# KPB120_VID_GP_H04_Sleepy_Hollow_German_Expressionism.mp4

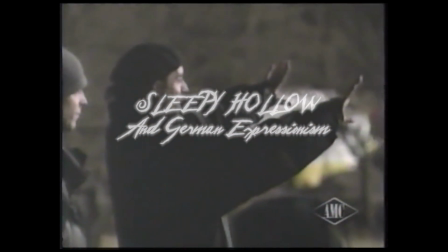0:00 Tim Burton, an expressionistic superstar. Horror, shadow, strangeness in everything he does.
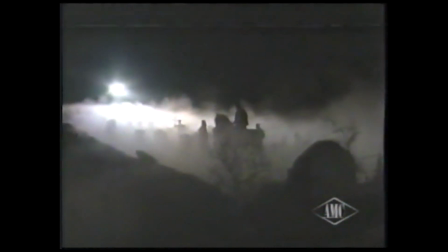0:06 Is his contribution of sole importance though? What is the rest of the production crew?
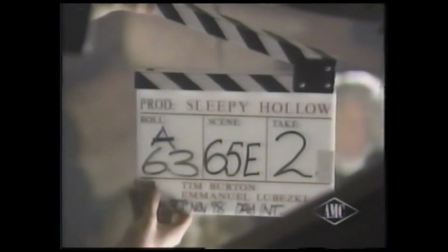0:11 Well, in this video I will discuss Burton's Sleepy Hollow, the influence and effects of German expressionism within,
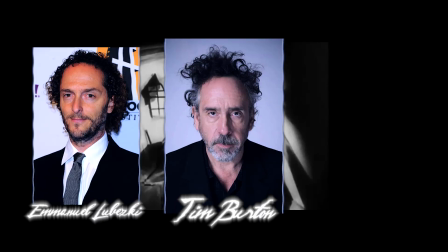0:18 as well as the collaborative effort between Burton, Lubetzky, and Lebenson, and his contribution to the film's style.
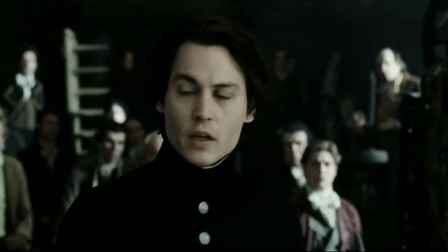0:24 Sleepy Hollow follows Ichabod Crane, an uptight city detective assigned to investigate a Dutch village downriver,
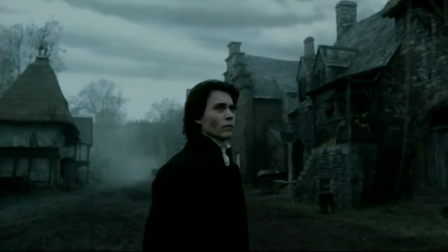0:31 and a series of supernatural beheadings therein. The film is tense and disturbing in its visual imagery,
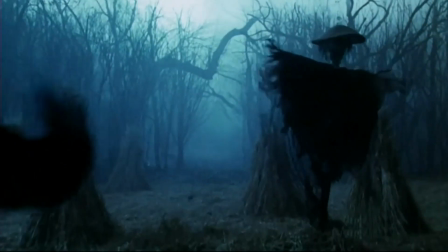0:36 exhibiting many of the same stylistic choices and visual designs as Burton's other films, such as Edward Scissorhands and Beetlejuice.
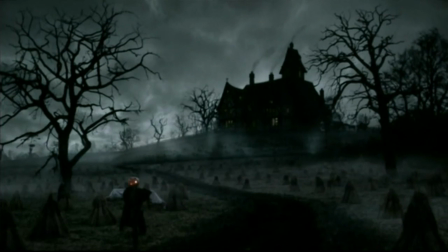0:44 This style and the choices inherent to it take their cue from a mixture of German expressionism and Tim Burton's contemporary style. In discussing the collaborative effect, one must question the degree to which Burton contributed as the auteur of the film.
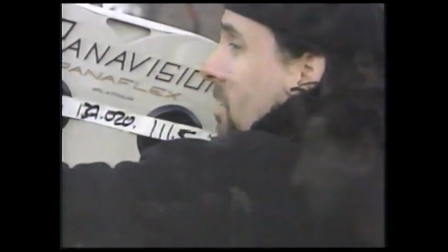0:59 Specifically, how did he direct the cinematographer and editor to instill the style, techniques, and feel of a German expressionist film?
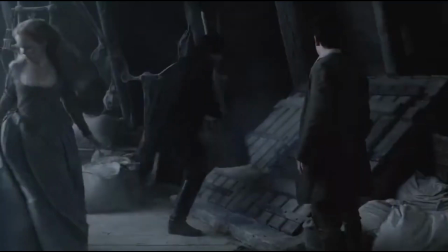1:07 This involves deconstructing Burton's style and German expressionism as a whole.
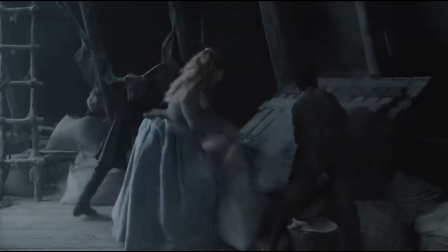1:12 Burton's style, as described by Brahma, is gothic, fantastical, with touches of whimsy and surrealism.
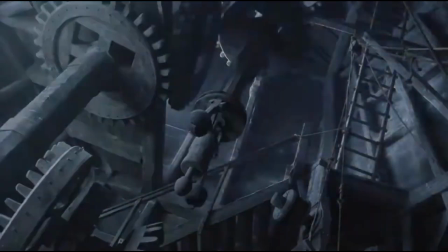1:18 It is used to great effect in the thematic exploration of fear, madness, and the uncanny.
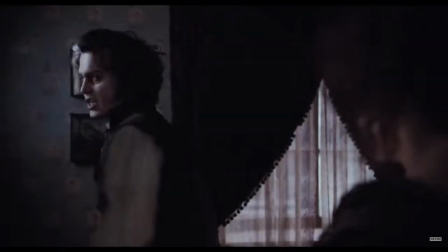1:23 An example of this is the film Sweeney Todd. This film utilized various editing techniques, including head-on, tail-off,
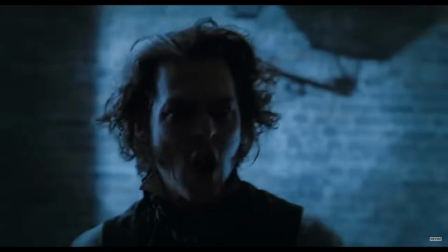1:31 shot-reverse shot, and point-of-view cuts to create an uncomfortable and distorted feeling.
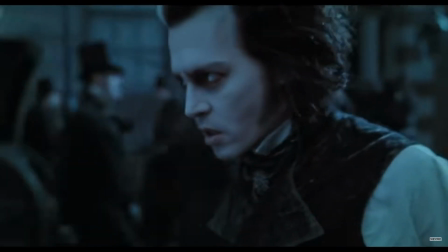1:36 It also utilizes low-key lighting to create a tense and dark mood, as do Tim Burton's films do in general.
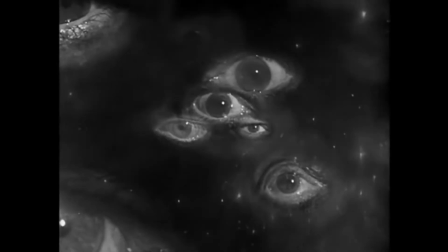1:43 As for German expressionism as a movement, it is incredibly formalistic.
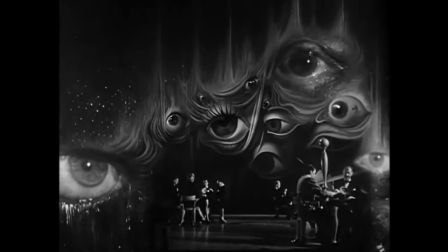1:48 It distorts and disturbs and manipulates the viewer with strange and uncomfortable choices,
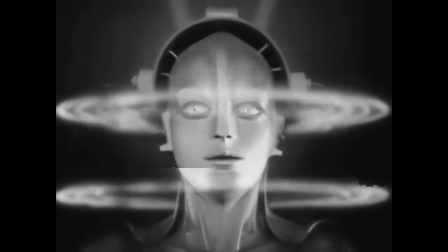1:53 primarily in set design, cinematography, color and lighting, and costume design.
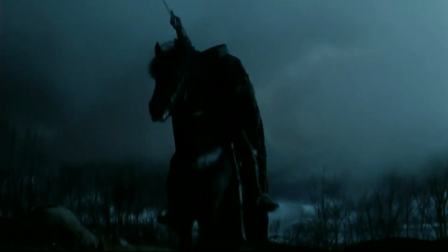1:58 It is a style characterized by physical exaggeration and as portrayed in Burton's films as madness and fear.
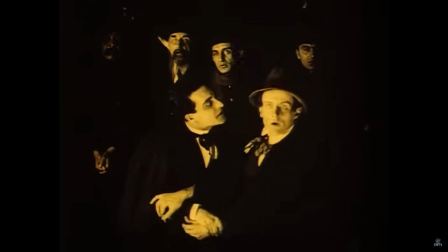2:05 Examples of the style date back to films such as The Cabinet of Dr. Caligari,
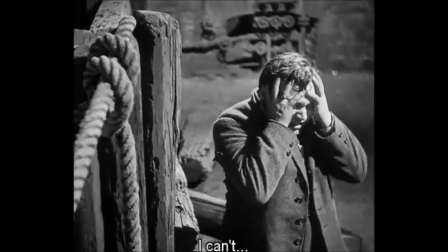2:11 Nosferatu, Metropolis, and M. Sleepy Hollow deeply utilizes all of the above stylistic choices,
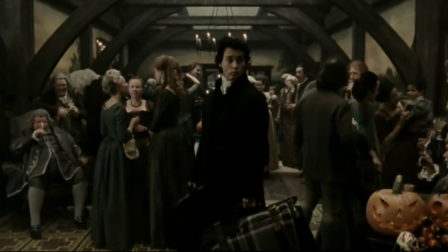2:18 although it does do so more from the style of Nosferatu and M in their heavier focus on costume design,
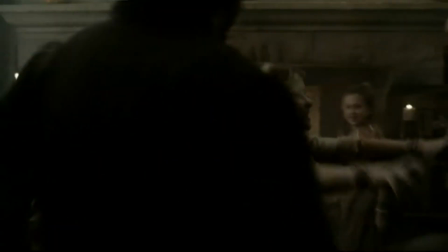2:24 shadows, and sound design, than it does the distorted set design evident in Caligari.
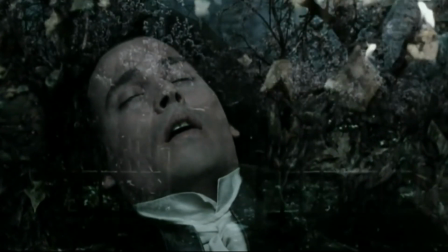2:30 This is visible in the various dream sequences throughout and their unlinked and confusing visuals and overly constructed lighting,
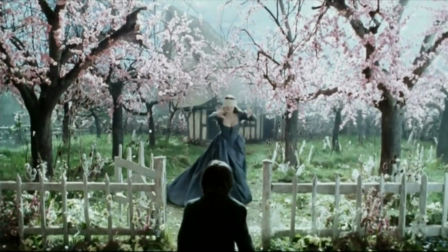2:38 extreme lights and darks, and distorted camera work.
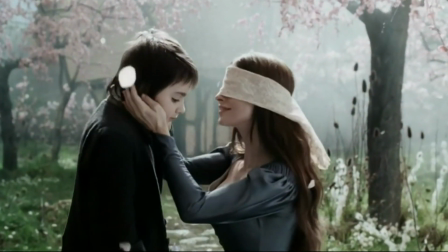2:41 This camera work prominently displays the style of cinematography Emanuel Lubezki, which is used heavily to express Burton's directional vision.
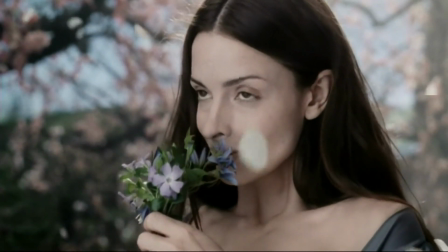2:50 One example, as Bagazada discusses,
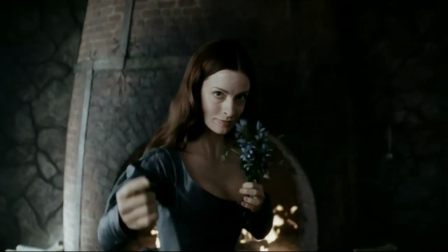2:53 is Lubezki's use of this design observer and the placement of the camera as a placeholder of the audience themselves.
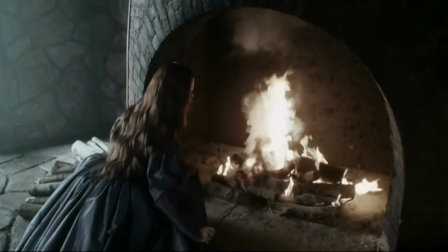3:00 This allows the director's vision to appeal directly to the audience as if they are truly there and simply viewing the events themselves.
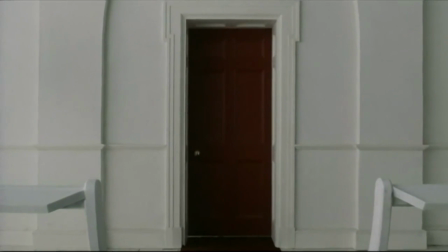3:08 Lubezki's camera also displayed fluid, humanistic improvised movements. This further exasperates the design effect.
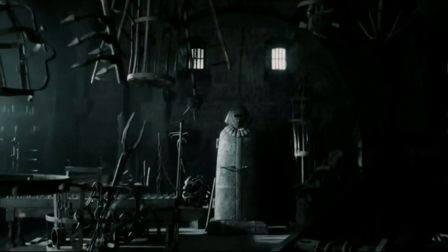3:15 He also uses various other cinematic techniques such as alternating wide shots and close-ups to induce claustrophobia.
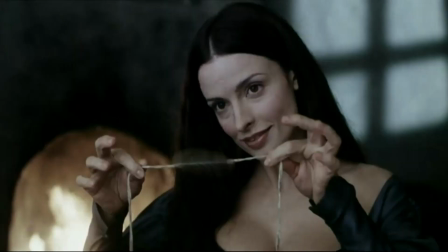3:22 This is a classic effect in German expressionism. The stylistic choice also include natural or close as practical lighting.
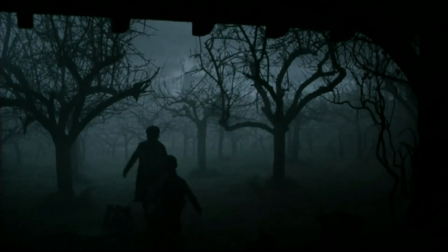3:30 For example, the chiaroscuro effect is utilized to significant effect.
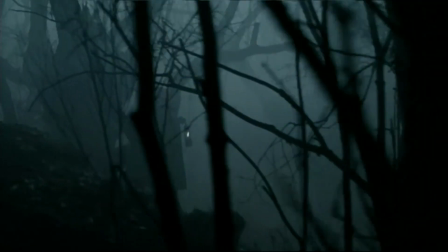3:35 The various color choices being used is to deeply contrast brights and darks and black and white.
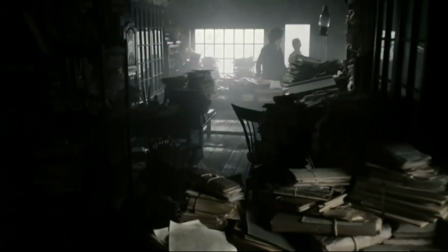3:41 This is evident in the placement of lighting outside the windows in this interrogation scene,
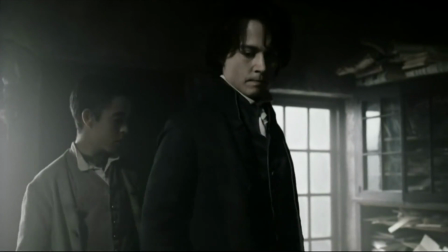3:46 creating a particularly eerie lightscape reminiscent of classic German expressionism.
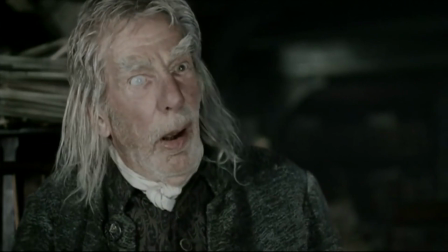3:51 The meat of expressionism lays also in the set design, and this is still very evident throughout.
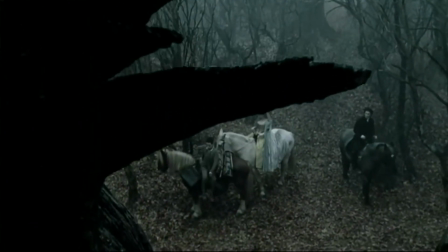3:57 Scenes and imagery such as the Tree of the Dead forced
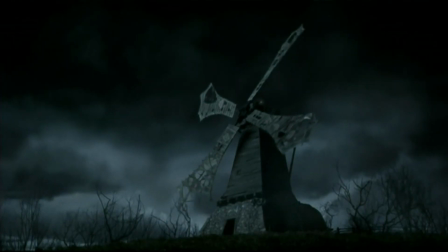4:01 perspectives as with the scenes within and out of the windmill, and the mise-en-scene and character design within the witch's cave.